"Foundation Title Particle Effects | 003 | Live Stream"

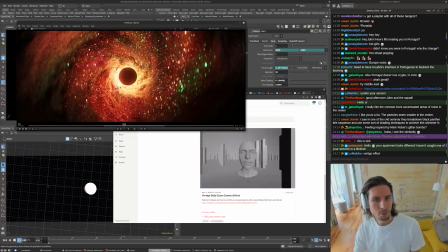501s
So yeah, and then I just felt like with the spiral, things rotating, glinting, flickering, it kind of helped just make things even more like mysterious or psychedelic or whatever.
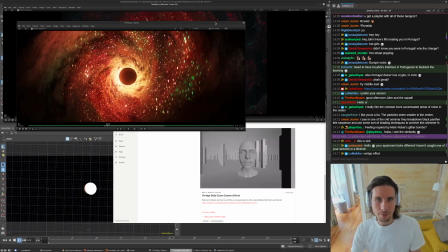513s
I don't know if they really put that in. I feel like they did some compositing tweaks for sure.
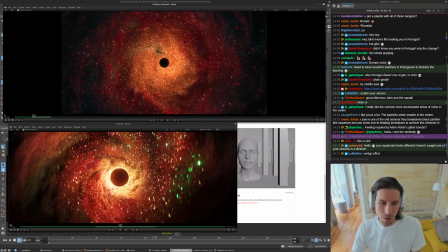522s
There's definitely a little bit of like a pull back or zoom out, but I don't think they did as an extreme. This is just part of the shot here.
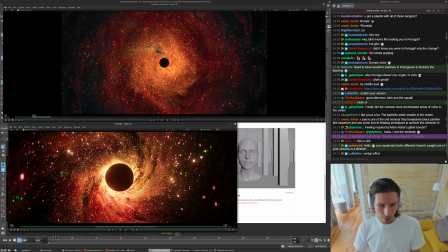529s
So I actually let the render go quite a bit. So at its most extreme at the end, it gets pretty distorted or pretty warbly, kind of like here.
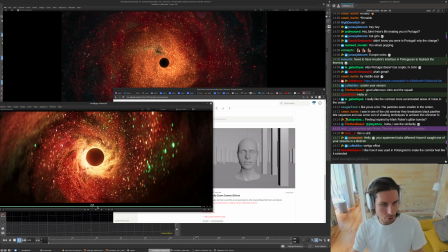545s
But yeah, I just grabbed a portion of the render that looks pretty cool.
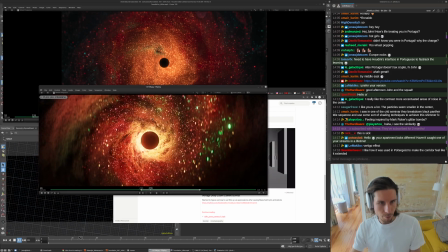551s
So that's a basic overview. We dig into the file a little bit now, and eventually I'll do a share or a scene share of it.
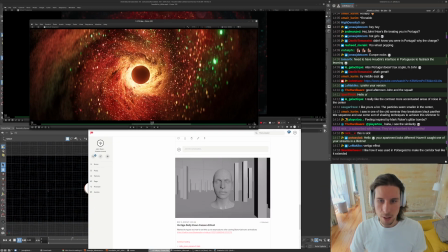563s
I'm gonna comment some things as we go through it, so that's why I'm holding off to do it for right now.
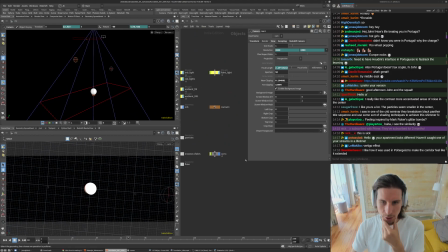573s
But yeah, so we have the camera. I'm not gonna go into that right now. Could save it for later. I'll just talk about the lighting at first.
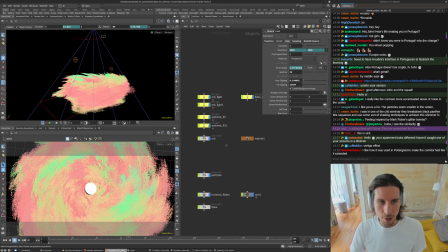591s
So this is pretty much same framework we set up everything as last time. I do have two lights here. One is this orb light, and then the other one is a red light.
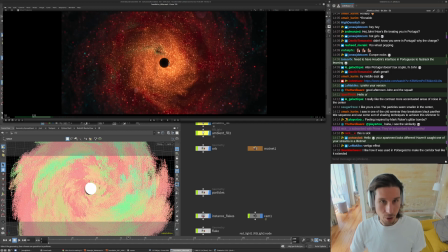604s
Um, the red light I was trying to just give so much of this like red, vibrant saturation.
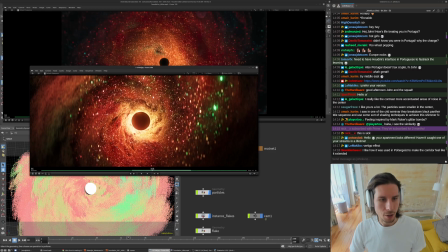612s
So I think we can see it a little bit here.
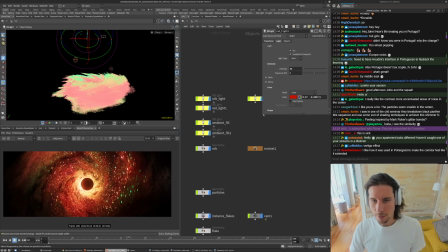617s
We can go through and solo some of these lights if that helps, but my GPU is gonna struggle when we do it, because it's just that I only have one GPU at the moment right now.
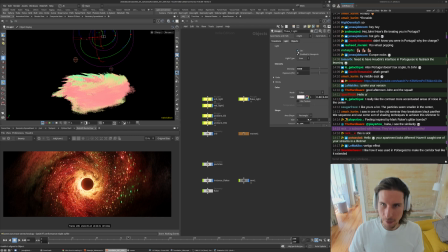630s
So we'll just take a look. Turn off the flake light, turn off these ambient lights, and just isolate or solo the red light right here. I'm gonna get rid of the bucketed render.
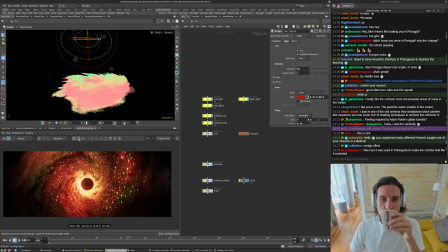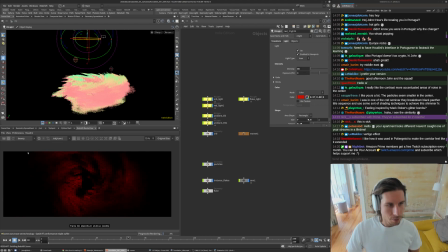660s
So this is just what that red light is doing. That's all it's contributing. I was kind of using these lights almost more like painting. Like they're not very realistic or physically motivated or anything like that.
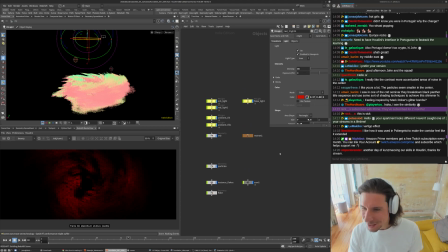677s
Good to see you, Emporio Render. So yeah, this is what the red light's doing. And then this orb one here, this is that like high intensity, just focal point middle of the frame, super shiny one.
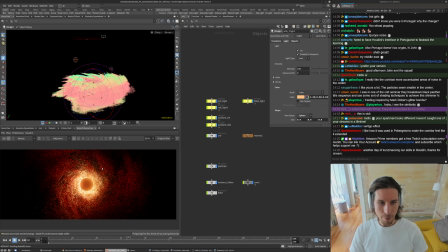697s
So we'll see it pop on in a little bit. And yeah, so this one, just using the size, I put it right behind. I don't know if there's a good way. Maybe we do bounding box.
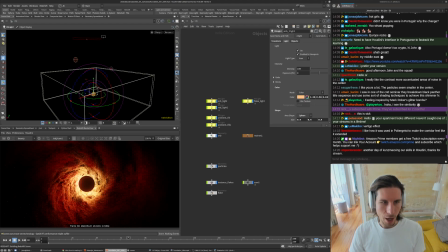715s
So I put it right behind the orb, basically. So we just have this glowing thing immediately behind it, hidden or occluded by the orb.
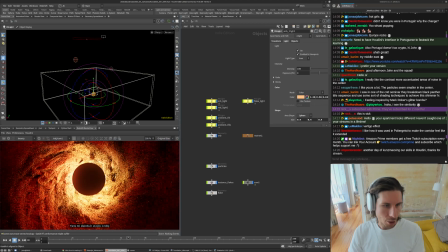727s
And then that's giving us like a good amount of glow and showing off a good amount of detail right there.
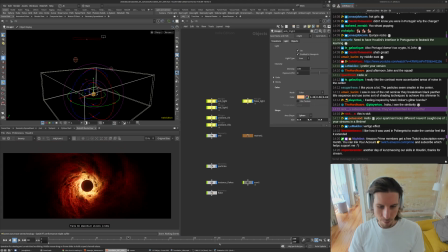732s
So that's just going on for the main portion of things.
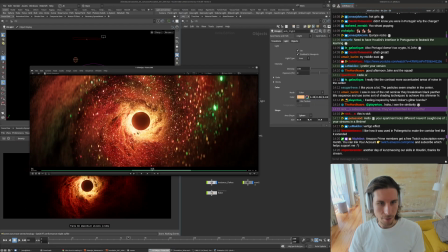737s
Right here we have the red that's kind of giving you a nice like
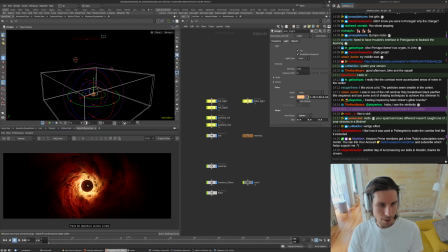743s
centralized saturation, and then the orb light that's giving you a lot of like the detail and highlights and things like that.